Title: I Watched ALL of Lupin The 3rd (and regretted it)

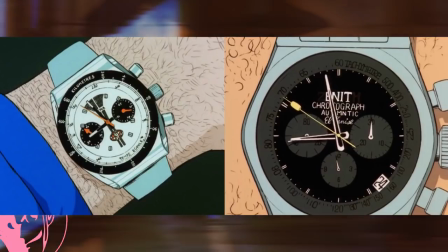(13:47)
Yeah, they're just watches, but think about somebody drawing and animating that.
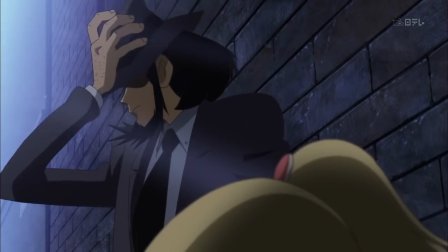(13:52)
But yeah, I'm so sorry for your loss. Remember, Lupin is fun and cool.
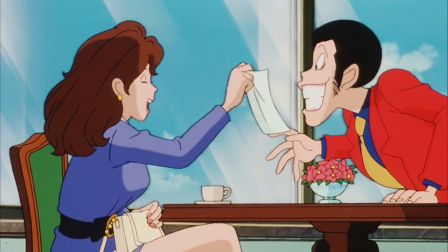(14:00)
It seems kind of primitive, but what can I say? Lupin is kind of a monkey.
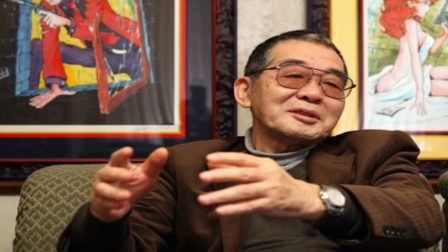(14:05)
Punch.
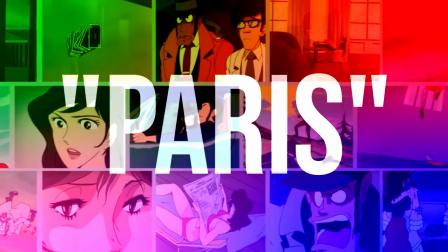(14:09)
Okay.
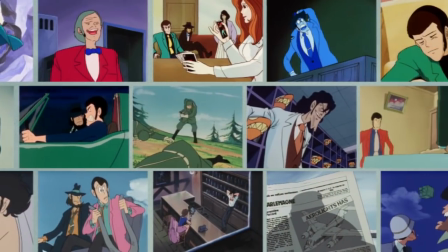(14:10)
Lupin can be set anywhere in the world, and the world is a very beautiful place, so it shouldn't be this hard to place him in a compelling set. It's getting hard for me to resist just easing back into the script I've polished and recorded so many times. Because I feel like this new approach sounds so much like a script anyway. I think I started noticing this as a problem when I was watching Part 2.
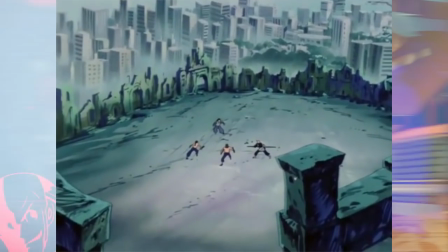(14:32)
Early episodes of Part 2 would start with a subtitle of where in the world this took place.
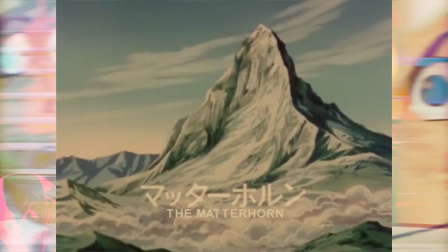(14:38)
And I liked that because it was like the setting mattered a little bit, you know?
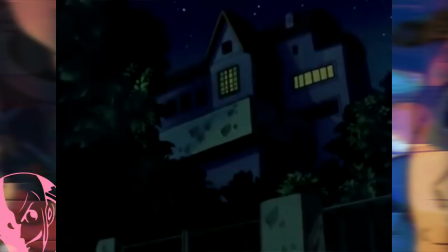(14:43)
So much they wanted you to know where they were. And somewhere along the way, they just stopped doing that.
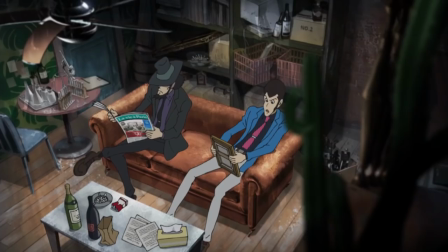(14:50)
If Lupin's in Paris, ask yourself, why Paris? I keep repolishing and rewording things in this script where it's not supposed to sound like a script because, like, I kept rewriting it because I was like, oh no, that wouldn't sound good.
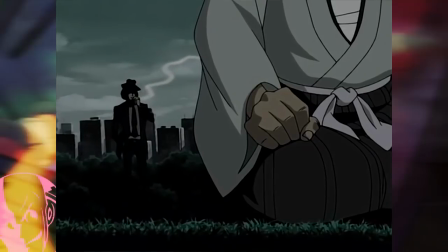(15:04)
Like, I was doing that in this script where I'm not supposed to give a f-. But it's just so often that the setting just doesn't feel important in a Lupin anime.
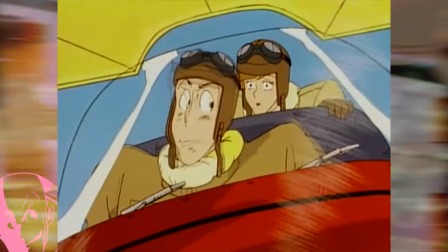(15:12)
I think what compounds on this is when there's just a bunch of globetrotting and they're not even gonna stick to one location.
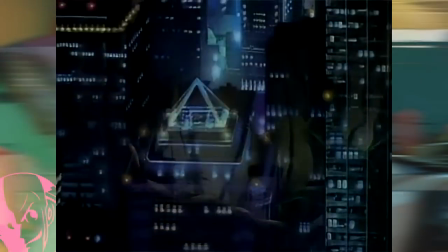(15:21)
It's especially bad when they actually have a really good location and they cut away. Look guys, this season takes place in France. It's much easier when I'm like recording things and I'm just like, just say it, just fucking say it. I'll probably keep that in too.
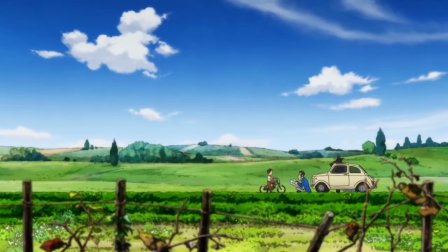(15:35)
At least part four made Italy seem really colorful and alive and rich.
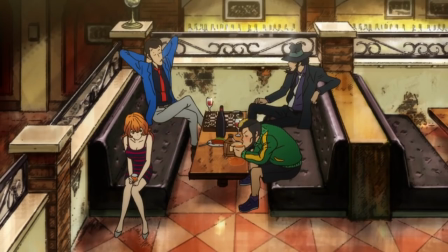(15:40)
Like I was happy that it was all in Italy, kind of. It had a feel to it.
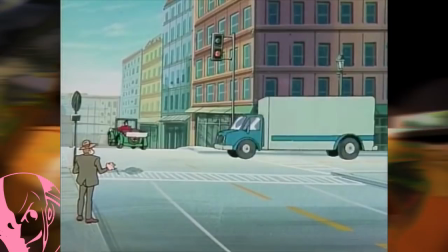(15:45)
And that's another thing. Of course the settings don't even look that good either.
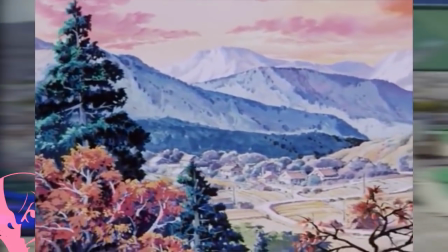(15:49)
Fucking Fuma Clan takes place in this Japanese mountain village in the middle of fall.
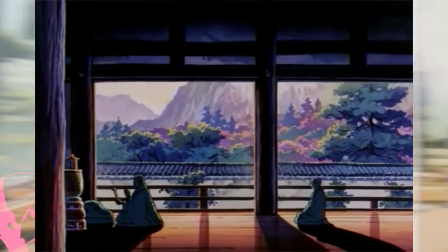(15:54)
This shit's gorgeous.
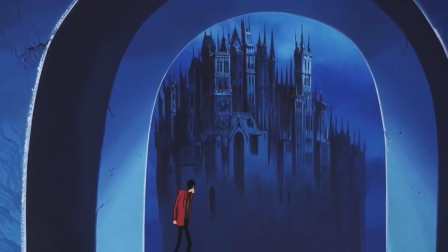(15:56)
And Mystery of Mamo has the same kind of weak setting where it kind of bounces all over the place and has a lot of different settings,
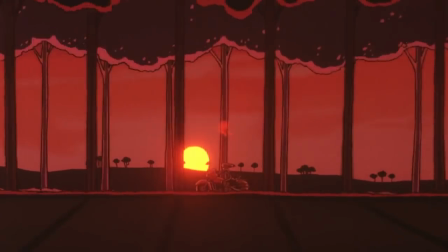(16:04)
but at least it consistently looks cool, right?
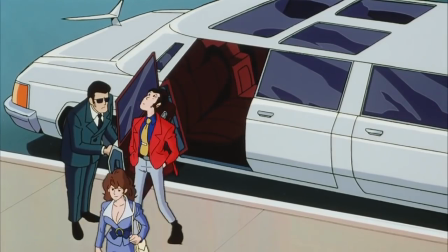(16:09)
Since it's often the Lupin gang's first time being there, that's all the more reason for them,
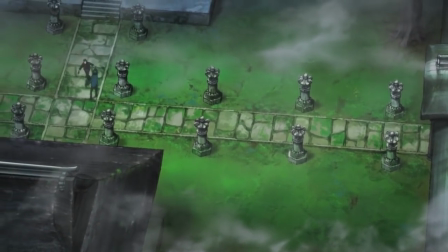(16:14)
and thereby the audience, to be given a moment to take in their surroundings. Let us follow them down into this cave system. Show us them exploring the castle. I feel so fucking free doing this, man. I'm feeling so much better. I didn't want this to be about which ones to watch or not watch.
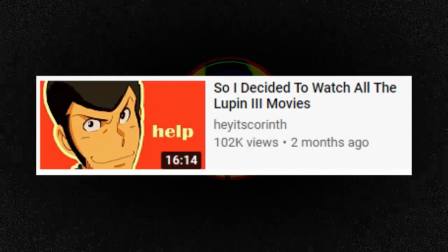(16:30)
That's basically what this video does perfectly fine, which I gotta be honest has put a lot of stress on me just knowing it exists and me making my video.
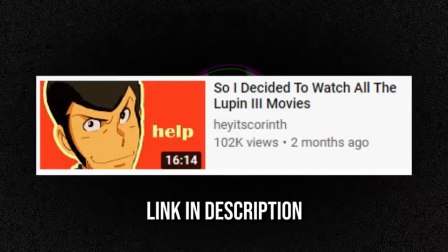(16:39)
No disrespect to the creator at all. It's a good video. I just don't want to invite any comparisons.
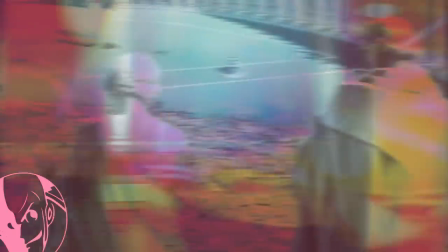(16:45)
There's something that I can never unsee about Lupin settings.
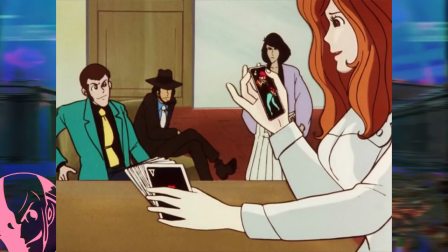(16:50)
Is how often Lupin and the gang rent out a generic hotel room,
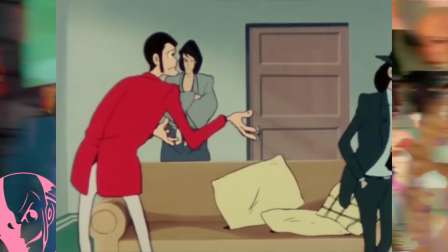(16:55)
like with a couch and the whatever, man. There's nothing distinctive about them.
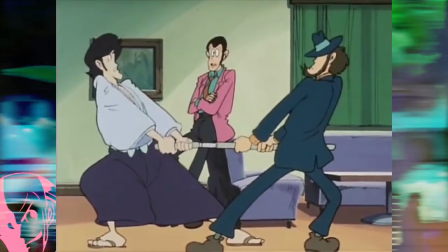(17:02)
Like, if you're gonna rent out a place, why don't you make it like a little more interesting than this?
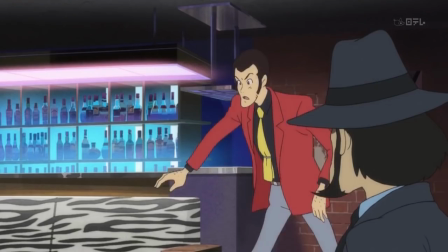(17:07)
They all look the same. Case in point, you could do this thing that Blood Seal did with this basement bar.
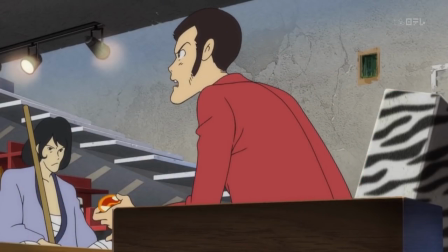(17:14)
Like, it doesn't have anything to do with the plot, but it helps it stand out.
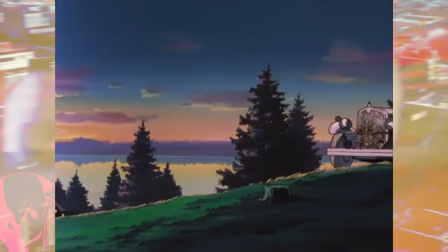(17:18)
It's something kind of interesting and different. One of Miyazaki's part two episodes, 145, opens on this camper van,
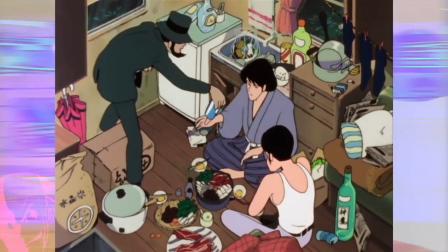(17:26)
but it has so much shit in it, like a lot of trash and their food and clothes hanging all over the place.
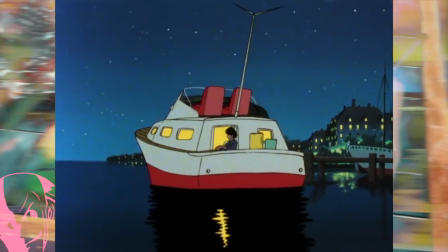(17:32)
Like, it feels really lived in and distinct. And even like a few minutes later, they're on this like little houseboat.
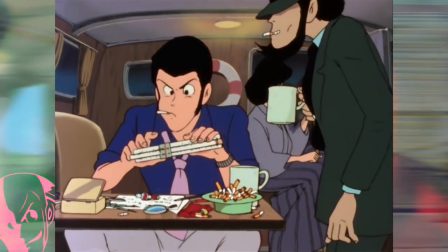(17:38)
Look how much like different details in there and like how much crap is on Lupin's desk. Like, you'd think like that doesn't seem very refreshing, but like compared to the nothing,
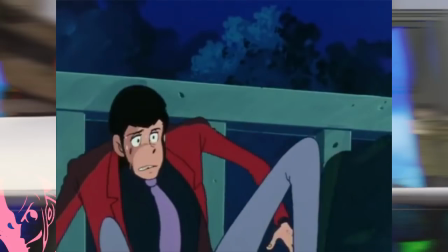(17:47)
just nothing in these other Lupin settings, it's very refreshing.